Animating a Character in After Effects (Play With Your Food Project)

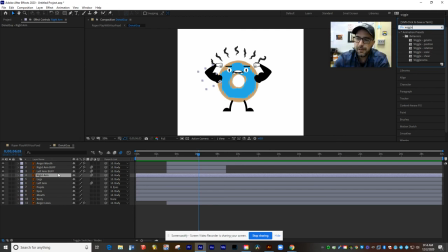16:30 And when you apply one of those effects, you just drag it down right on top of the thing that you want to have that effect, and it'll show up over here. So this is where I can control how many wiggles it has and how fast those wiggles happen.
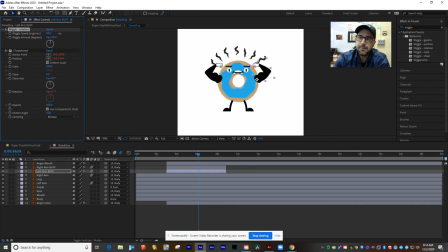16:46 So watch, I'll crank this way up to like 58 wiggles per second. And you can see, watch what's gonna happen to that arm over there. It's like, okay, I kind of actually like that better. It looks like he's really straining on his muscles. So I can do that for both right arms.
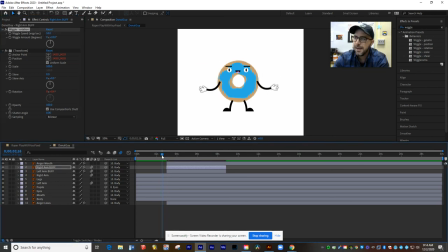17:03 If I change the wiggle speed up to 58, now when he flexes, he's gonna get that really intense wiggle. Now it does that for a few seconds. And then at the end, you're going to see that those anger lines at the top of his head, they're going to shrink down and disappear behind the body.
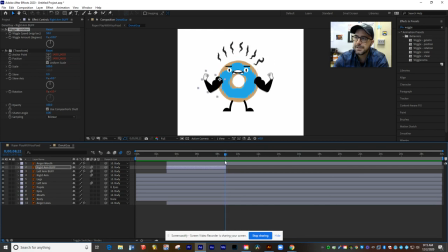17:23 Okay. So I just, for that, went into anger lines and I keyframed its scale so that it starts off at zero. Okay. And then it goes up to about 100%. It stays at 100% for that whole time.
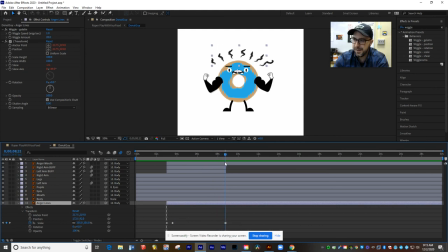17:42 And then in the last frame there, it jumps back down to 0% and disappears. So that's going to give it that effect that it's popping out. Okay. The mouth and the buff arms both disappear at about 9 seconds. And he goes back to his little happy self. I had the arms wave one more time.
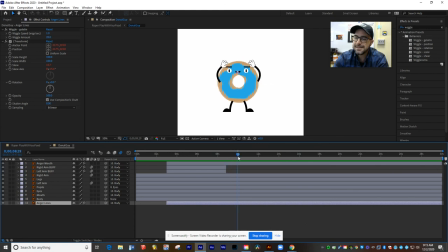18:02 I had his body jump up and down. And by 10 seconds, all of his little animation is done.
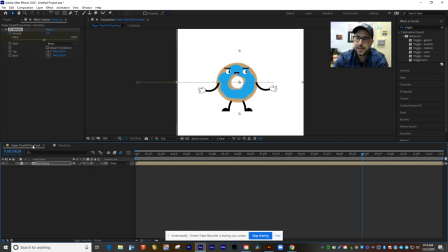18:08 Okay. So at that point, I can go back to the main composition. Look here, right about 9 seconds, and then he's gonna wave, jump up and down, and roll back off the screen. Okay, so my animation is pretty much complete.
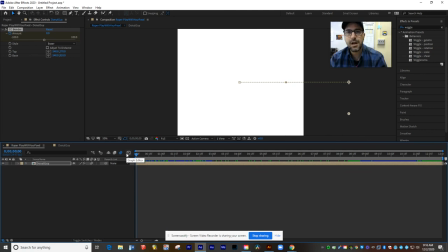18:27 Now, there's a lot of little tips and tricks in there, but it's gonna be different for each one of you. So, I'm gonna be working with you one on one during our class time to say, hey, here's what you want to do, here's what needs to be keyframed. But I hope that gets you started and see some of the things that you can do to animate your play with your food project. All right, let's take a look at it.